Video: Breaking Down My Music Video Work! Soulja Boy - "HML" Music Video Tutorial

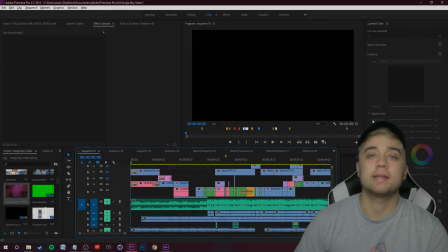(0:00)
Yo, what is going on, my friends? Welcome back. Another episode breaking down my work today. Hope you guys have been having a good week so far.
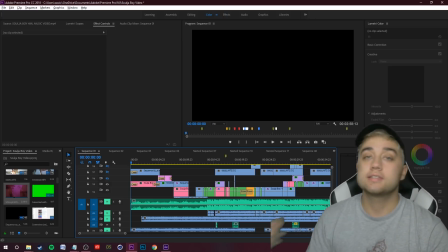(0:05)
Weekend is coming up, so hopefully you guys are doing something interesting for that. If you guys are new here, consider subscribing, leave a like, comment, subscribe, all that good stuff if you do enjoy this kind of content.
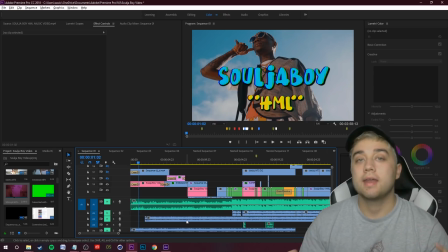(0:14)
Like I mentioned earlier, guys, we're going to be breaking down my work today. I did the editing for the Soulja Boy Hit My Line music video that recently dropped. Cool music video, cool song. Obviously, Soulja Boy is a legend, so it was fun for me. And we're going to be going through the Premiere project file, the After Effects project file.
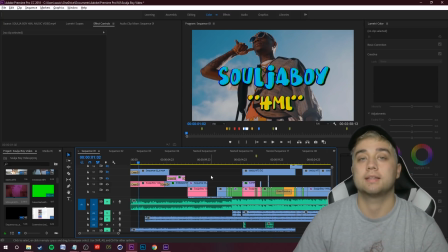(0:27)
I'm going to be talking a little bit about it. The reason I'm comfortable with showing my work like this is because I believe I can show you guys all the different kinds of ways I did things. I can show you step by step exactly how I did things. But the one thing that sets people apart whenever they're doing stuff like this is they each have that individual creativity of what they think looks good, the way they do certain things.
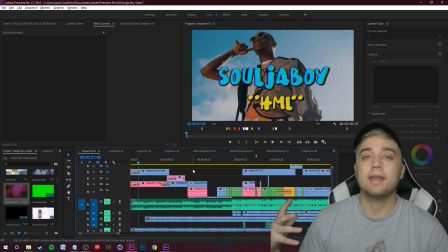(0:44)
So treat this as sort of like a technical thing. Hopefully you guys can learn from this. Anytime I make any kind of tutorial, my goal isn't just you can take the steps and just completely recreate them. My goal is just to show you my thought processing, show you how I do something in a specific way, hopefully inspire you, apply your own individuality into creating something new, something unique.
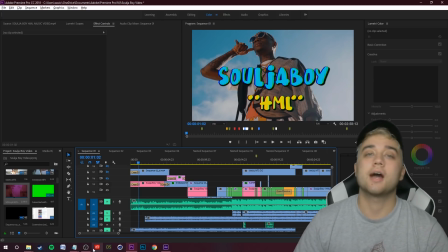(1:02)
So essentially, I'm just helping you guys and giving you guys the tools. That's something I talk about in a lot of my videos, so I figured I'd mention it real quick before we start here.
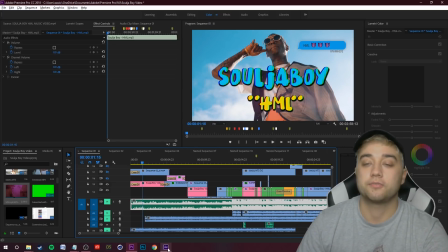(1:09)
So first things first, usually what I do at the beginning title is I just popped it into After Effects, and I was just thinking of a good title sequence that would match this shot well.
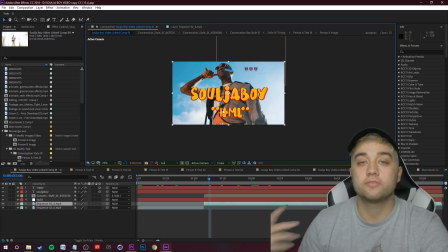(1:16)
So let's hop into After Effects real quick. Really fun. I use that Universe AV Club plugin that comes in the Red Giant Universe pack.
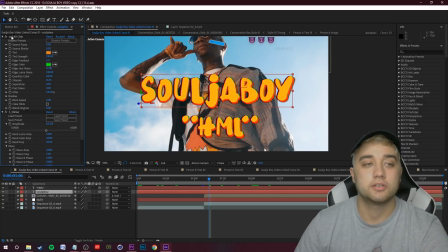(1:23)
So pretty standard stuff here. As you can see, here's that Universe AV Club thing that I was talking
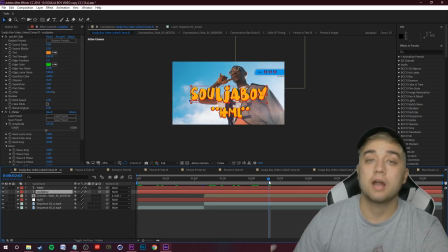(1:27)
about. Just kind of adds grain to it, gives it a nice stylized look. For this entire music video as a whole, I didn't want to throw in too much 3D stuff, put in crazy things. I just wanted to add some flashy, unique stuff to kind of add on to the fun visual that was already there. The song obviously is just kind of more upbeat. So obviously, since the song is called Hit My Line, we have some little text message animations popping up here.
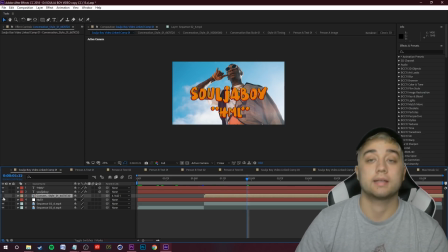(1:47)
And I just used a little free template from Rocket Stock to throw that in there, and then I customized it to put in any text I wanted to.
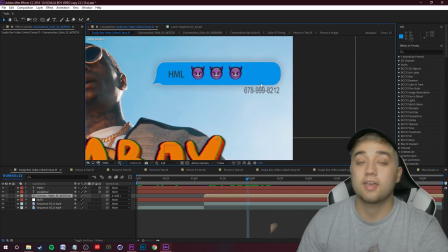(1:55)
Notice here, I even put in the little number from that Kiss Me Through the Phone music video Soulja Boy put out a while ago.
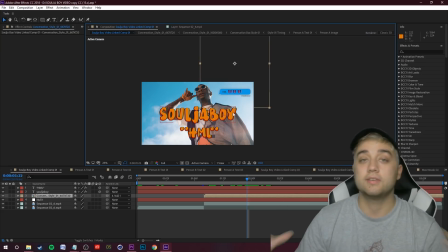(2:01)
Like I said, Soulja Boy is a legend. Whenever I was younger in high school, even elementary school, I remember those songs were just super iconic. So I thought it'd be funny to throw that in there. Just a small little thing not a lot of people probably caught. I just used a simple little After Effects motion track just to kind of stick that onto him.
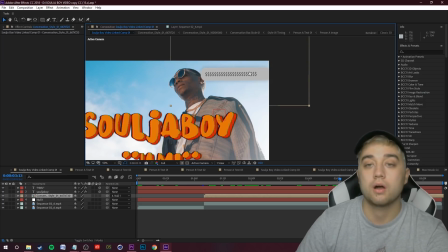(2:15)
As you can see, I created a little null, and then I just parented that null onto the little animated template that I was talking about earlier.
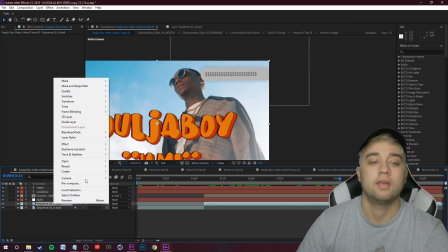(2:23)
So it's pretty simple to do that. Just click on your footage, right click, go up to track and stabilize, and then go ahead and click track motion.
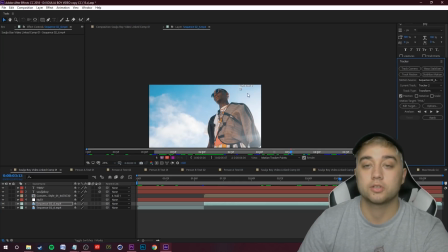(2:30)
It's going to bring up this little tracker window.
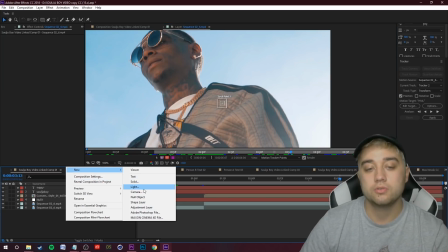(2:32)
All I did was just plant it onto a shirt right here, right click down here, go to new, null, and this is just going to serve as a little placeholder for that tracking information.
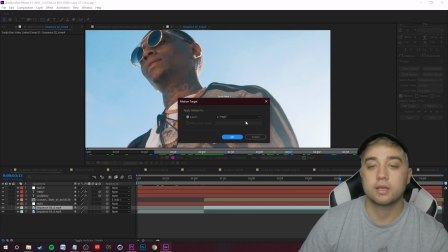(2:40)
And then go back to your tracker window, click edit target, make sure it's on your null, go ahead and just click play,
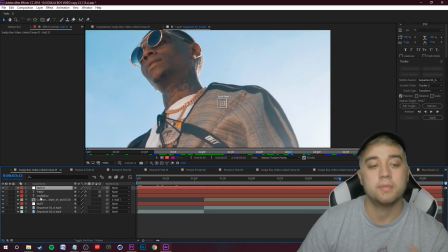(2:47)
and then all you need to do once you have that null set up is find whatever you want to attach to that track, click parent and link, and then just click the null. I'm going to be talking about a lot in here, so we're not going to really go step by step.
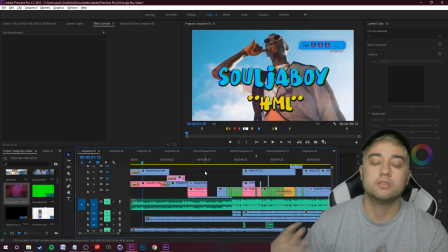(2:57)
I really just want to give you my thought processing, show you the basic ideas. Let's keep moving on here.
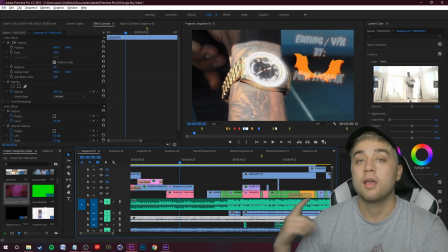(3:02)
We have a nice shot here with the credits coming up. I actually have my credit here. Quick little thing I want to mention, just because I know some people are going to be mentioning it.
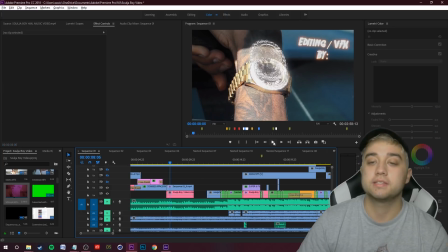(3:09)
In the original video, this is completely cropped out for some reason. I'm not really sure the actual reason why this happened. Whenever it comes to this stuff, it's all just kind of confusing and annoying. I mentioned that situation briefly on Instagram, but I really don't want to talk about that. Like I said on Instagram, I don't want to be fishing for sympathy. It doesn't matter that the credit was cropped out.
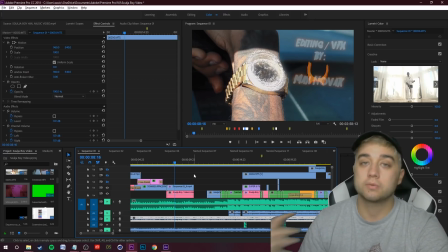(3:27)
That's all I'm going to say. There's more opportunities in the future. I'm working on directing a lot more stuff on my own, so nothing to worry about there. Obviously annoying situation at first, but no hard feelings. Now for this right here, I used the Glitchify plugin, and I used a little crop mask over it. Made a bunch of videos talking about that. I'm going to link that below, and here's just a little behind the scenes show of all that.
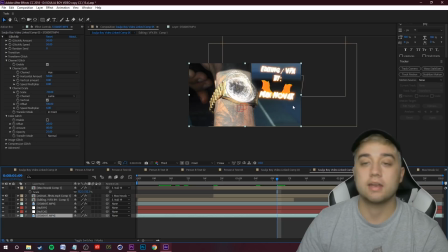(3:46)
This is just the way I like stylizing my logo, kind of like an animation style. As you can see, we have two little track nulls here.
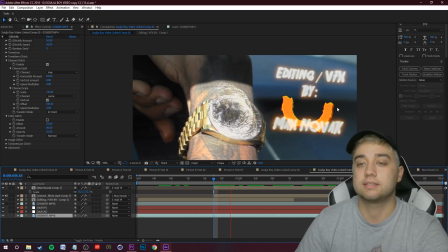(3:51)
I think I tracked this text to kind of match the motion of the watch.
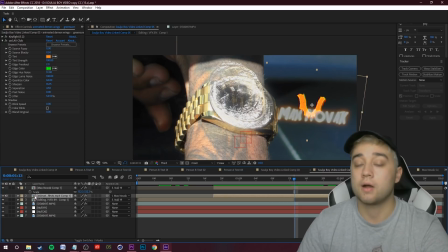(3:57)
And then for the Glitchify itself, it's pretty simple. I'll link you to that video. Basically just duplicating footage. You can buy that plugin for I think $20, $30 for After Effects.
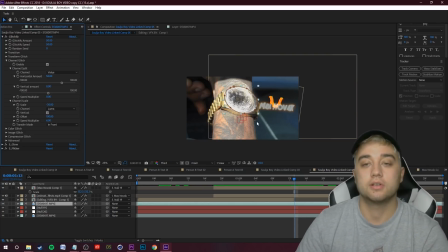(4:06)
You just throw it on there, mess around with your settings, and you can create something pretty similar to this using some masking.
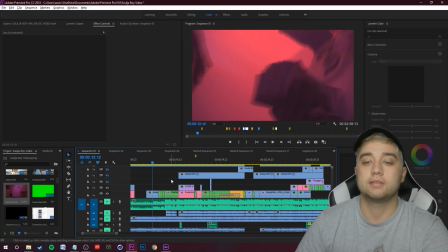(4:12)
Like I said, check out that full tutorial. Now here's pretty much the main theme of what I was going for the video. We had a lot of data moshing.
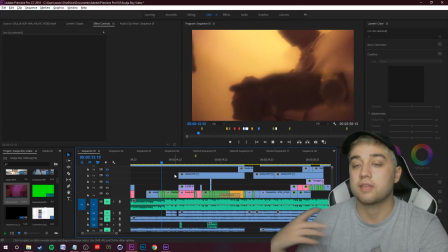(4:18)
I just made an updated video talking about the data moshing, and I think it turned out really cool for this music video in particular.
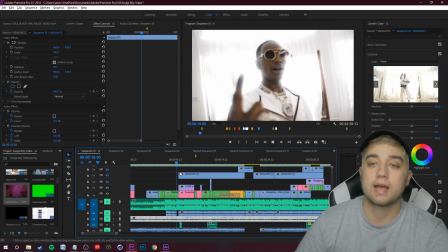(4:24)
We got some more stylized stuff here.
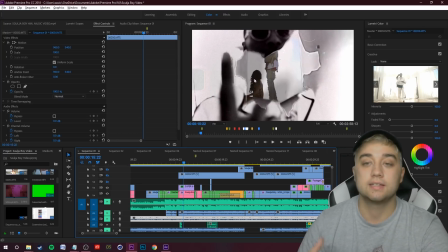(4:26)
Pretty sure this is some sort of overlay that I found, and I mixed together masking to get this pretty cool transition where it kind of rips away.
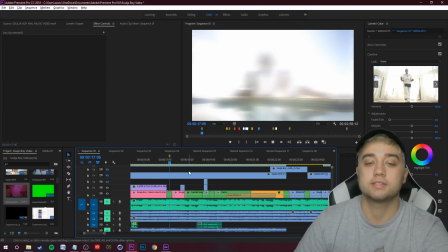(4:33)
Just add some more motion to the shot, adding together some motion transitions. Also, I want to mention I'm going to be working on tonight and hopefully releasing tomorrow.
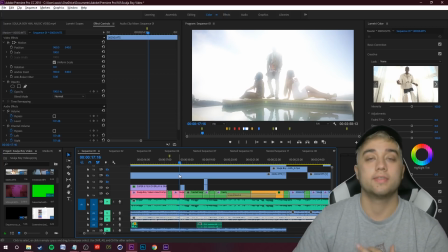(4:40)
Huge transition pack. I haven't made a transition pack in I think months. And my goal for this one is just to make really simple things that are going to help you guys a lot.
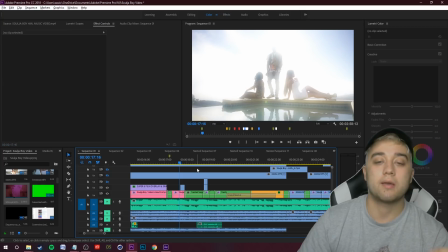(4:49)
Some interesting stuff, but I wanted this to be very cross compatible, and I want to really really make a big pack of stuff that's gonna help you guys really add more motion into your videos. So stay tuned for that. Don't want to talk about that much. We got some freeze frames, of course, really easy to do that.
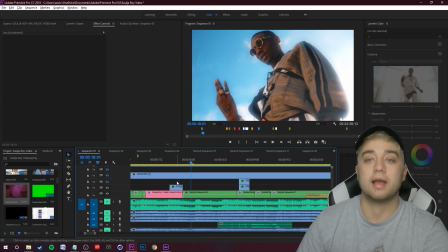(5:02)
You just right click, add freeze frame, drag it out, really easy. Put things in forward and reverse.
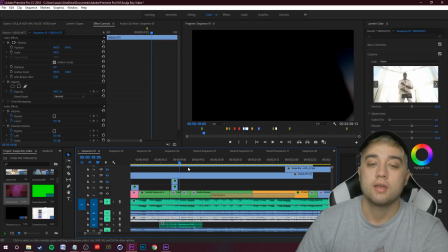(5:08)
I think I talked about that in my Travis Scott video. And then we got some cool little inverts, some skeleton things.
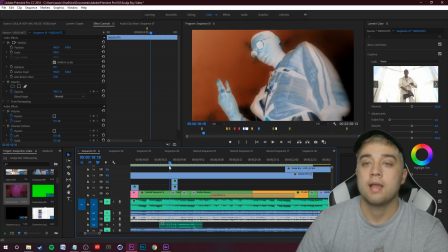(5:13)
I'm pretty sure I'm using Sapphire invert for that. And then I have a full tutorial talking about this cool skeleton stuff. Obviously, I have some secret sauce things that I don't want to mention that I threw in there just to stylize things the way that I like.
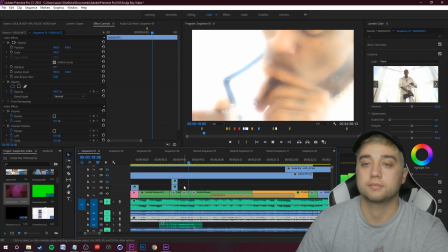(5:25)
But that's how that turned out. Pretty cool little quick effect. For some videos, I like throwing in a bunch of 3D things.
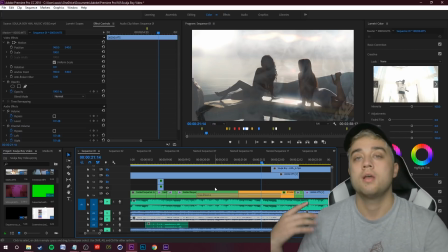(5:31)
For others, I don't. It really just depends on the video. Now, we got some cool shake transitions going on here, a lot of color.
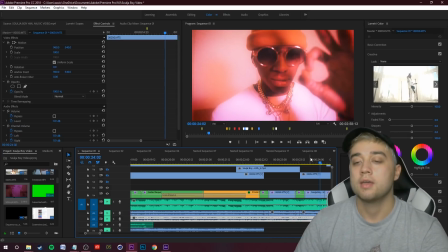(5:38)
I wanted to add in some effects that really kind of spiced up the video and just really matched the movement, matched the tone of the song.
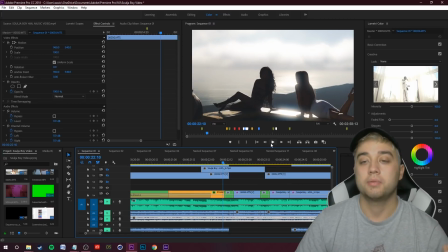(5:45)
Of course, the song isn't playing right now just for copyright reasons, but I wanted to make it like colorful, like party vibes, lots of glowing.
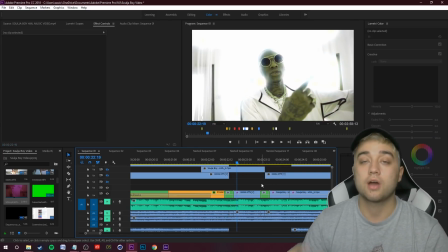(5:52)
If you guys need any glowing, flickering presets, color presets, a lot of this was my own presets. So check out my website link down below if you're interested.
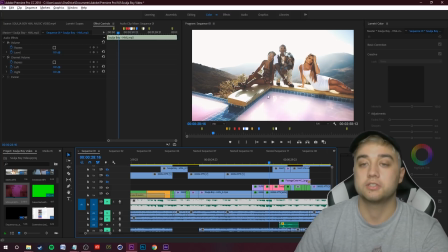(5:59)
Of course, this is something you see a lot, pretty simple, just going into After Effects and just using a little track mask on the pools, adding that preset that I was talking about earlier,
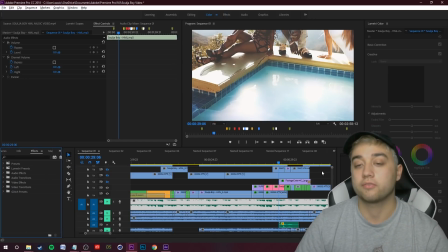(6:07)
the trippy hue preset, I'm pretty sure it's called, from my effects pack version 1, neon hue, and really just direct the audience's attention towards there.
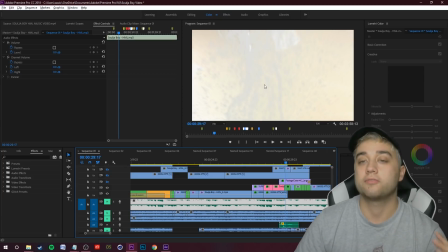(6:16)
And then a simple little zoom transition, this overlay for the splash, and I'm not sure if the sound effect is from there as well,
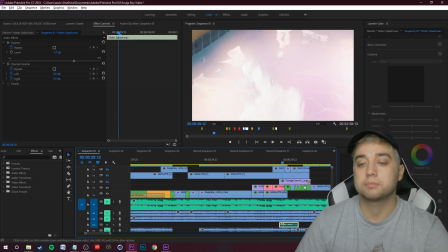(6:23)
but footagecrate.com, some pretty cool 4K splash overlays, as you guys can see right there.
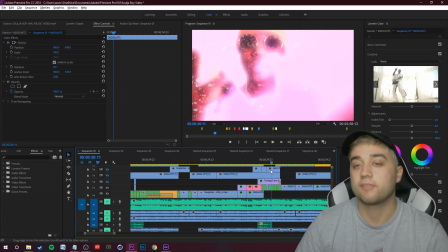(6:27)
This, just getting a little creative with it. We got some flickering, flashing, inverting, a lot of different movement.
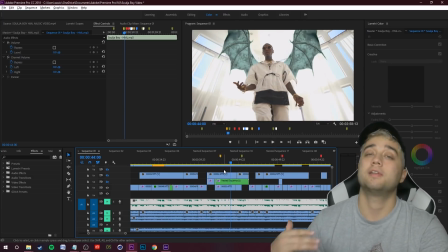(6:33)
This is like the signature thing that I put in, and I really like throwing in these wings. I think you can create some really cool stuff with it.
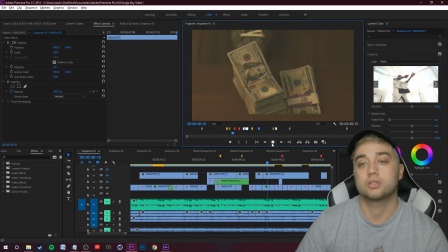(6:39)
Along here, some more stuff. We got some trails effect, a lot of stuff from my pack essentially. Got some more freeze frames going on here with that glowing and flickering on there.
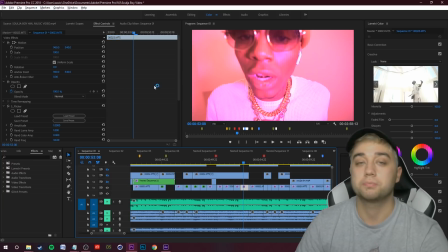(6:47)
For all these scenes where we're in this we have this purple lighting, I added this sapphire flicker effect on there.
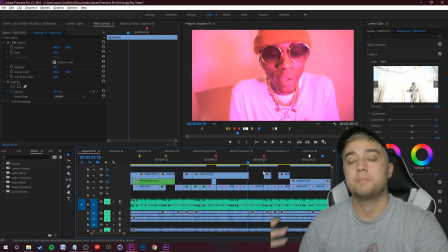(6:54)
I wanted that to really stand out. For some parts, I felt like the shots were getting a little bit repetitive, so just adding that flashing in there, trying to keep that theme similar.
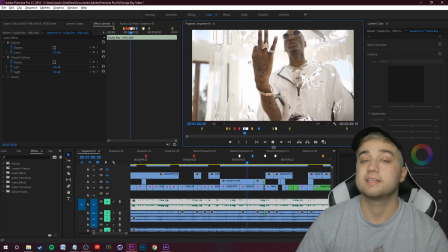(7:01)
Some cool little creative data moshing transitions here. Like I said, made that full tutorial, and these ones turned out really well.
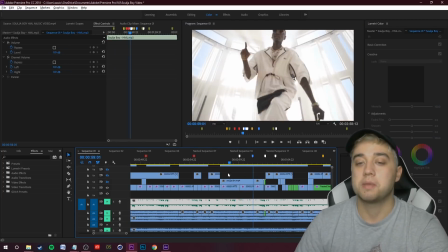(7:07)
I was really happy with how that turned out, especially this one here. He just completely wipes it away.
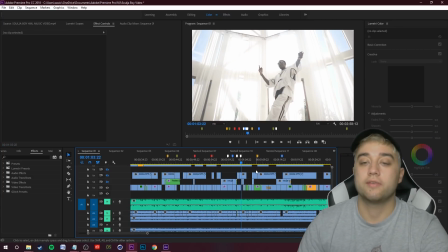(7:12)
Another little side tip I like to do, sometimes whenever I'm working quick or whenever I want to remember a specific place, you can just click this little button here.
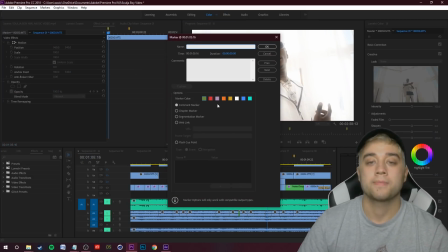(7:20)
It makes a little marker on your timeline. You can double click that. You can choose any color to remind yourself of what you're trying to do.
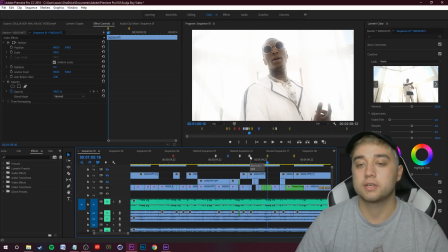(7:27)
And then you can also write in a note for what you're trying to do. So if I hover over here, as you can see, the ones that say DM stands for data mosh. So I did kind of a mixture of sequencing my timeline, marking where I wanted to do it. Then I would go back, throw in the data mosh, see how that looks.
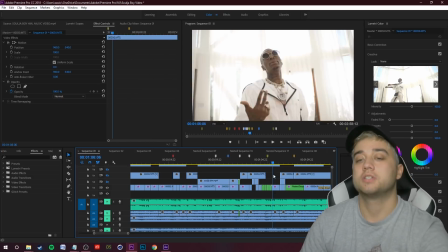(7:42)
I'm pretty sure that FF stands for freeze frame. So just an easy little way to keep yourself organized.
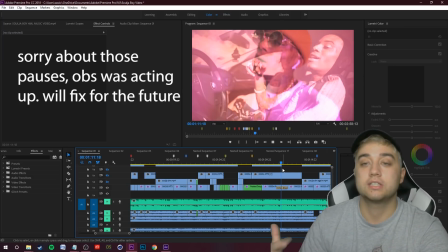(7:47)
Essentially, like I said before, there's nothing too crazy about the video. It's just some simple stuff. Obviously, the data mosh is pretty flashy, but other than that, a lot of standard stuff.
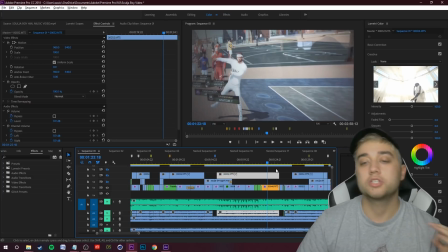(7:56)
I think the real difference is learning to edit to the music helps a lot. Learning which shots you want to put in helps a lot, because you can go ahead and take all these glow transitions,
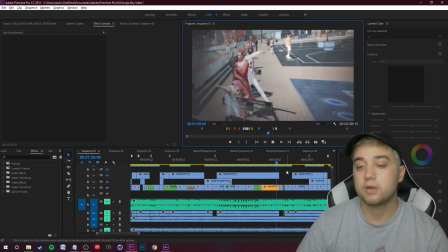(8:04)
all these flicker transitions, shakes, data moshing, all this stuff in at random. It's not going to look good.